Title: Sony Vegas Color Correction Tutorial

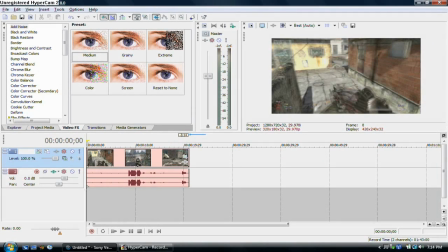[0:00]
Alright guys, just a really quick color correction tutorial for Sony Vegas. You can have Sony Vegas 8 or Sony Vegas 9. I'm going to assume you already have your clip, just your raw clip from your footage.
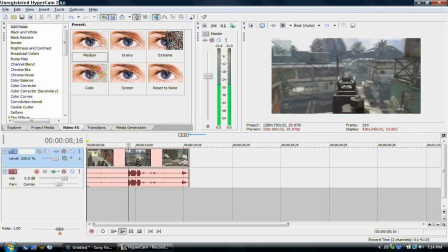[0:12]
Basically, you want to find a nice point during the clip and just make sure that there's no motion blur. Something where you can easily tell if you add effects to it. I'm going to be talking about three types of color correction. One is a natural look, one is an enhanced natural look, and one is just a ridiculous look.
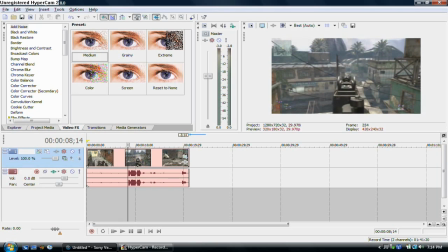[0:28]
The first one, natural, just basically means you want to correct whatever mistakes like your capture card made. Like if the video is too dark or it has a grayish tint or, you know, something, you want to correct that. The first tool we're going to use for the natural look is going to be brightness and contrast. You'll find it in your video effects panel.
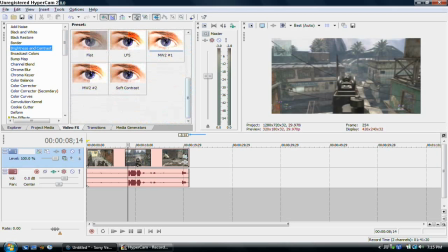[0:48]
I already have a preset here, but please don't go out and just grab the preset and then go, oh wait, this looks crap.
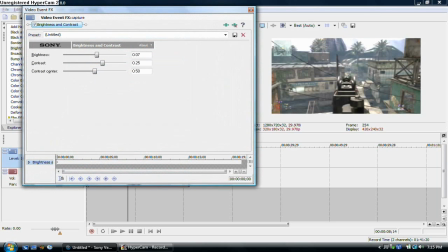[0:54]
You have to adjust it for your own. You can take these numbers, plug them in, and then kind of move the sliders around to see what you like. The only two sliders you need to worry about here are contrast and brightness. Contrast center, don't worry about it. Just look at if it's bright, if it's too bright, if the contrast is good, if it looks too gray.
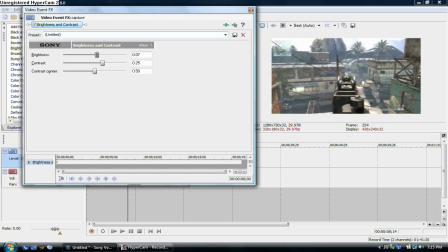[1:11]
Basically, this tool is just used to take out the gray that happens when you, the gray part, the video sort of has like a gray overlay that happens when you record with a capture card. And this just basically reduces it. You can see even here, like, my template didn't work too well for this clip because, well, Favela has a very bright sky.
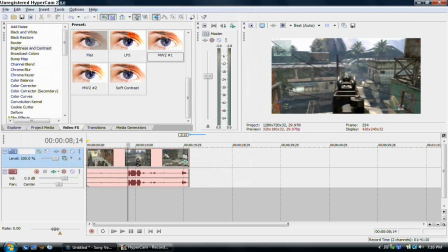[1:31]
So I had to turn on the brightness all the way just to regular, but it still removes that nice gray tint. Now, the second sort of color correction that I'm going to show you is the enhanced natural look, which means it's the regular. It doesn't look too crazy. You just want to have it look a little bit cooler, maybe like sort of cinematic movie-like.
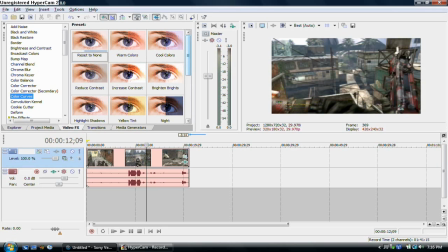[1:49]
For that, we're going to grab a tool called Color Curves. This one is really just basically brightening the brights and darkening the darks. I already have a preset. Obviously, you can make your own presets. But this one, I can recommend just starting out with the Reset to None.
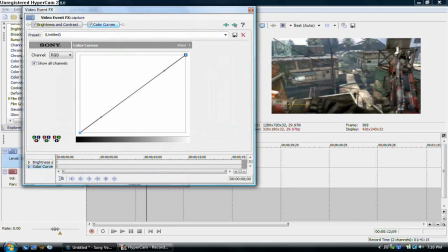[2:05]
And then your top point are your brights, your lower point are your darks. Go ahead and grab that top point and just sort of scoot it up or down, depending on how you want it. I want to do the brights a little bit brighter just to bring out a little bit more color. And then I want to grab the bottom one and just kind of turn it down to decrease some of the color in the dark colors.
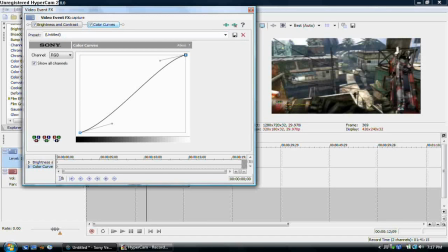[2:23]
So you can see the difference here. So that adds a nice kind of look to it. Makes it look a little bit more intense, I guess.
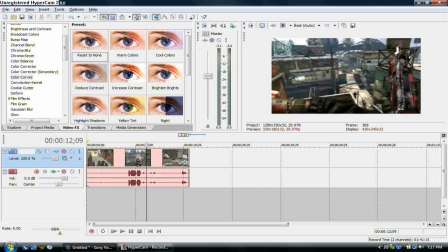[2:32]
But yeah, that's the second kind of color correction. The third one is just all out. For this, I'm going to use a tool called VM Soft Contrast. You can download that. You have to buy it. It comes on Sony Vegas 9. You can download it for Sony Vegas 8. Basically all you have to do is download it, it'll install.
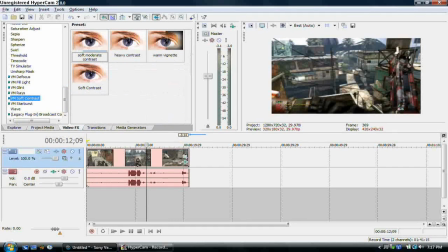[2:50]
You can use it for 10 days and then you just have to reinstall. So there you go, VM Soft Focus, Soft Contrast, sorry.
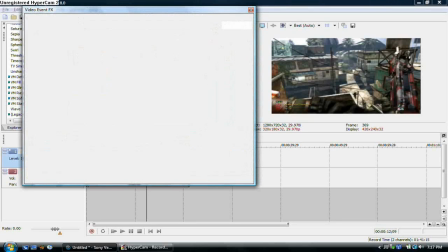[2:58]
And basically this kind of smudges the picture and just makes it look a little bit diffused.
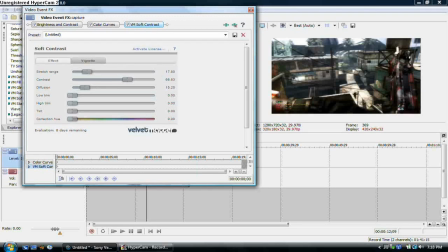[3:05]
You can see it here, looks really nice. Here's my preset that I've got. It works pretty well. You can see all the numbers here. But again, if it doesn't look right, or if you need a little bit more diffuse, or a little bit more color, or whatever, adjust all these.
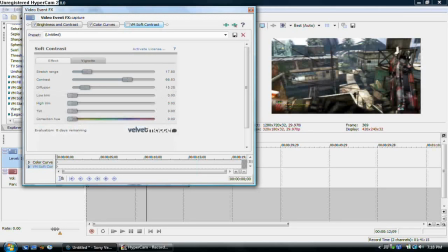[3:21]
Play around with it. You know, you can't do anything wrong. If it ends up looking terrible, just reset it and start fresh. So yeah, plug in my numbers, move the sliders around a bit, and see if you like it. Now that basically wraps it up.
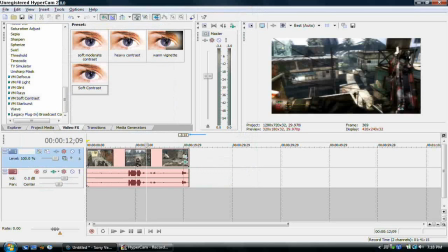[3:35]
Now, if you want to get really, really stylish, you can actually use something called saturation adjust. You see a lot of people using this on Terminal to make the colors really pop, and then the dark, you know, the grays and the whites kind of lower.
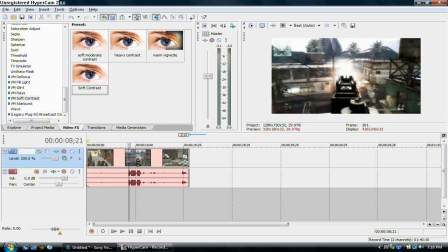[3:47]
It's kind of cool. This is available both in Sony Vegas 8 and 9, just standard.
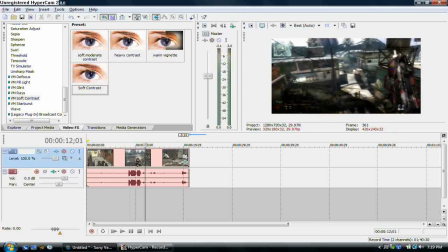[3:54]
So go ahead and grab the saturation adjust. Basically, this will just add more color to certain parts of the footage. So if there's something black, it'll make it more black. If there's something gray, it'll make it a little bit darker.